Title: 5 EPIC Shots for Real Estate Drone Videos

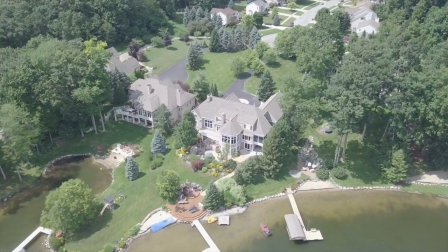276s
And again, this is one that will take a reasonable amount of coordination, though with a little bit of practice,
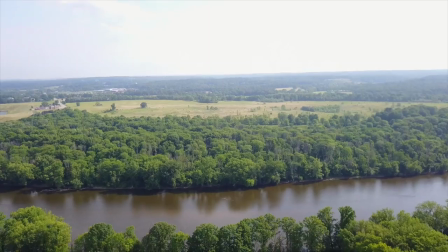281s
you'll find it's not terribly difficult, especially if you have the responsiveness of your camera adjusted to be slower,
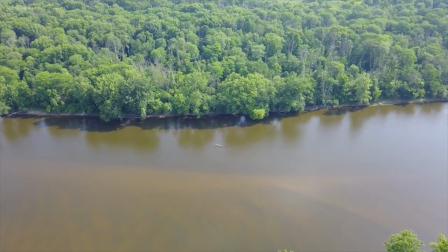287s
which will make the camera movement much less jerky. I use this one all the time, and every time I see it, it always makes me sit back and just say, wow, that looks awesome.
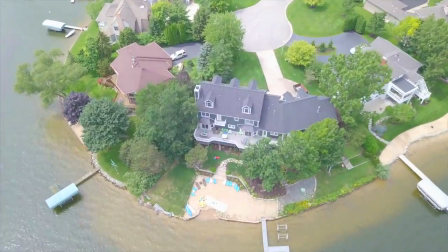296s
The great thing about this shot is that in many cases, you can also reverse the clip, and it's more of a backwards flyover,
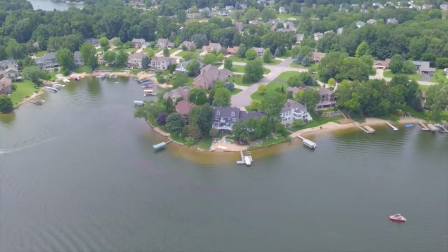302s
which keeps the spotlight on the property, and whenever I get this shot right, it doesn't really matter whether I play it forwards or backwards, it looks awesome all the time.
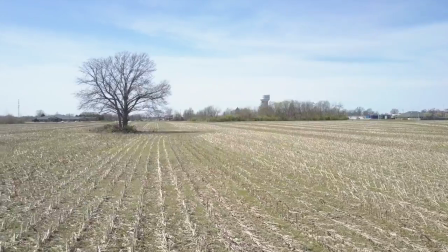311s
So this is definitely a good one to include in your videos. And the last important shot is what I call the slider.
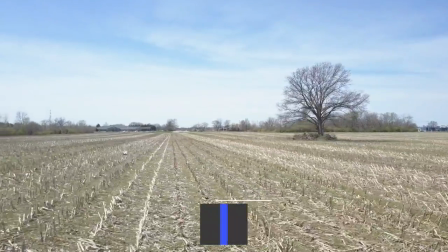317s
And the idea behind the shot is to put the camera at a level anywhere from six to 20 feet up in the air and just very slowly pan the camera back and forth around the property.
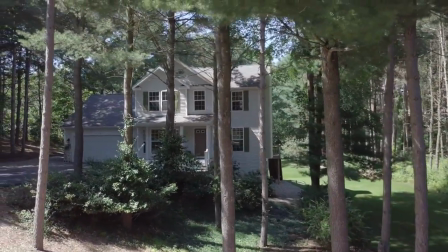326s
And the effect that we're going for is to give the viewer a perspective as if they're like walking or driving around the property themselves.
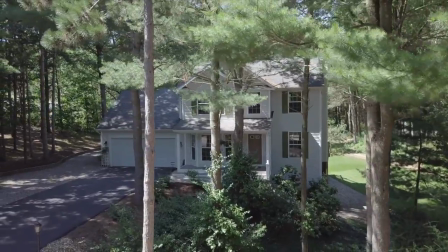333s
So it kind of gives them that onsite feel like they're standing right there looking at the property with their own eyes.
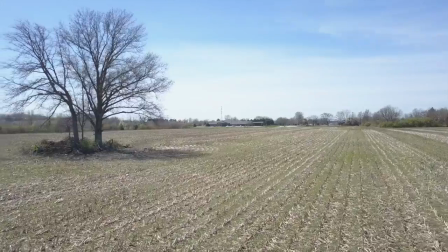339s
It's a really nice shot that has a really cool perspective. and I just think it's a great one to include in your videos whenever possible.
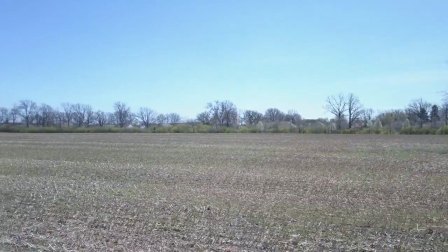Alright guys, that's it. Those are five of my favorite drone shots. I'd say probably the biggest challenge with this is the sensitivity of the controls on your drone. Some drones act a little bit differently than others, and ultimately, I think what I struggled most with was just going slow enough so that it really gave the camera a good opportunity to capture every angle of the property that I was getting as I flew by. I think that's probably the biggest challenge. It's probably the biggest thing I still struggle with when I'm doing this, but if you can pull it off, it does a pretty amazing job. So hopefully that was helpful. Thanks so much for watching, and I wish you all the best with your next real estate drone video. See ya.